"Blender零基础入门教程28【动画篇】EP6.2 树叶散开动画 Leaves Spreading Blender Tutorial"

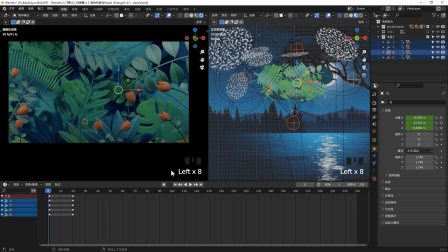744s
20帧之后我让它慢慢散开好,我们把这个关键针挪到第50帧的位置然后这个时候我们开始拨动这四个空物体又把这些输页往这四边推
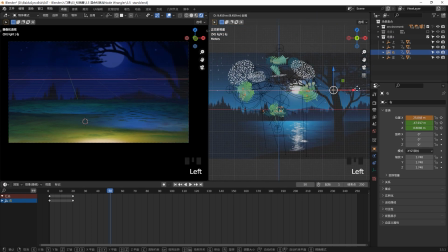755s
直到这些输页全部离开了咱们这个镜头的视线好这个时候我们按着Shift选中这四个空物体
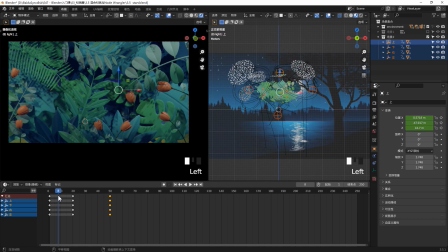762s
然后按一下I记录一下它的位置好我们回到第一针我们可以按着空格键然后预览看一下它是这样的一个展开的效果现在这个效果是比较死板的我们还需要一些细节因为它是四块整个洞的所以看起来非常假
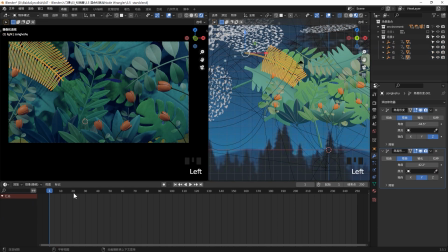777s
我们需要每个树叶稍微有一些转动比如说我们选择棕榈树的树叶然后让它大概在第15帧的样子然后让它开始比我们整体是从20帧左右开始动的你可以让这个树叶在15帧开始动我们可以调动它这个简易形变修改器的角度
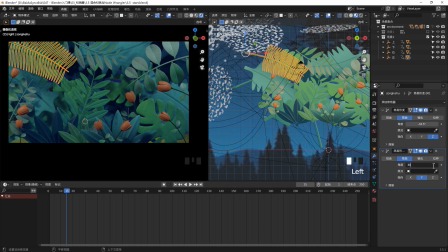795s
让它像这样转一下好,我们在15帧的时候让它这个角度我们给它设为30然后给它打一个关键帧然后把这个时间线往前稍微裸一点然后稍微改下这个简易线面的角度让它稍微小一点
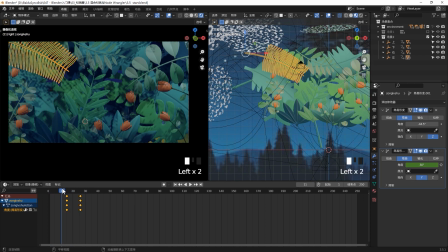810s
然后再给它打个关键针好,我们可以播放看一下好,我们用图像方法我们选择这个数页我们给它在十几天的时候
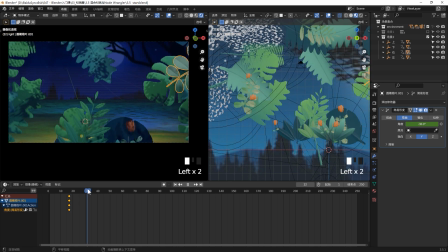818s
给它打个关键针然后给它往前走一下然后再给它角度变一下让这个数页往上弯一下
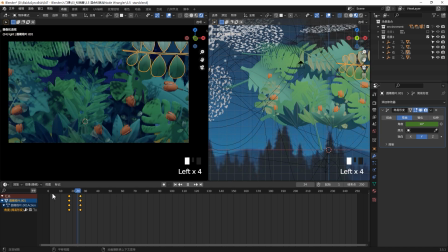824s
然后打个关键针这个数页往哪个方向弯完全看你自己的意志比如说你觉得这两个数页相当弯的这个频率有点太一致的话你可以选中这个数页的这两个关键针你把它稍微的这两个关键针稍微挪开一点
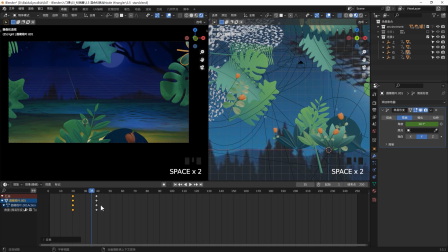838s
让它跟之前的那个修业有一个这样一个错落的一个差别
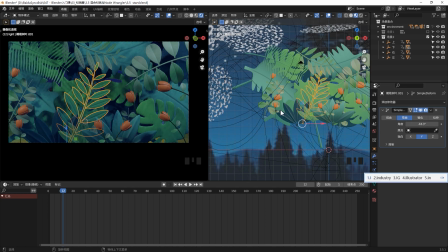843s
这样看就会更自然一点同样方法我给这个修业也是一样给它打两个关键针让它绕着这样的一个角度像这样弯然后给它四处调一下但这个规备主我不想让它用这个修改器了我就按着位置
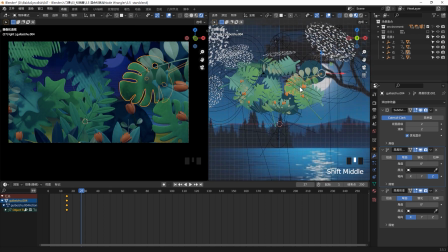857s
我给它在这个位置给打关键针然后27针的时候我把它往这个斜上方去挪让它往这个方向抽离然后再给它挨打个关键帧位置好这个时候你播放你会看到这个数据是从这边抽过去的
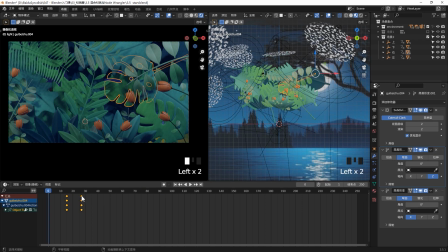871s
我们稍微抽的有点太快了稍微移动一下它这个关键帧的距离
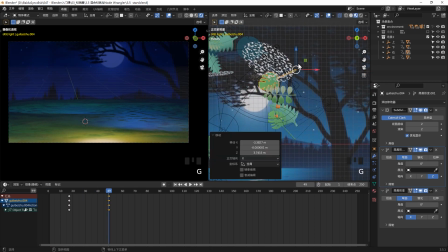877s
好后面的部分呢我就加速了反正方法都是一样的就是你要么给这个数据的位置加关键帧
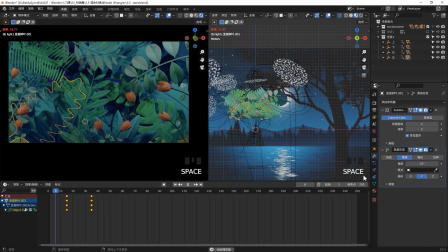882s
要么你就给它这个修改器的这个简易形变的角度加关键帧让它有一个这样的一个弯曲的这样一个小的变化就尽可能的让这些数据也不是所有数据啊尽可能让这些多给一些数学家这种小的动画
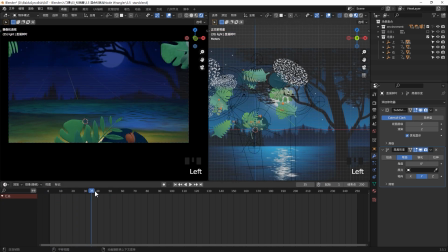897s
这样的话它有一个本身它有一个四个往四个方向走的这样大的动画还有这种小的数学这种凑落的这种变化
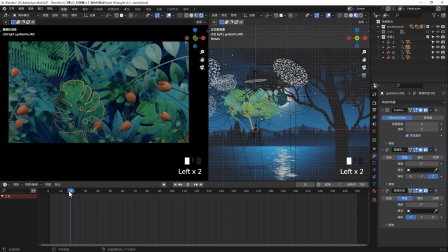905s
这样会让你的这个数学展开了这样的一个动画看起来更加自然一点好所以我们可以播放看一下
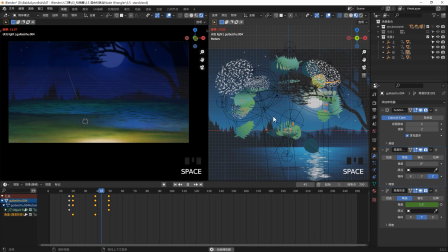912s
现在的样子对好你看这样就自然很多了其实你还可以做的更新让这些花也动起来让更多的小东西都动起来反正动动越多你这个东西就会越自然那我觉得也没有必要适合二指就可以了那好那这一节课呢我们就先讲到这里咱们这个展开的动画呢
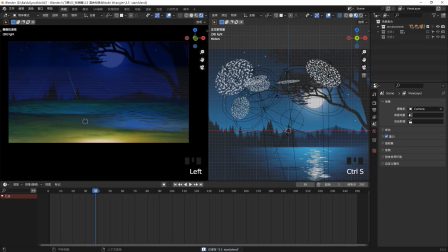928s
就已经做好了下节课呢我们开始做飞舞的蝴蝶那我们下课再见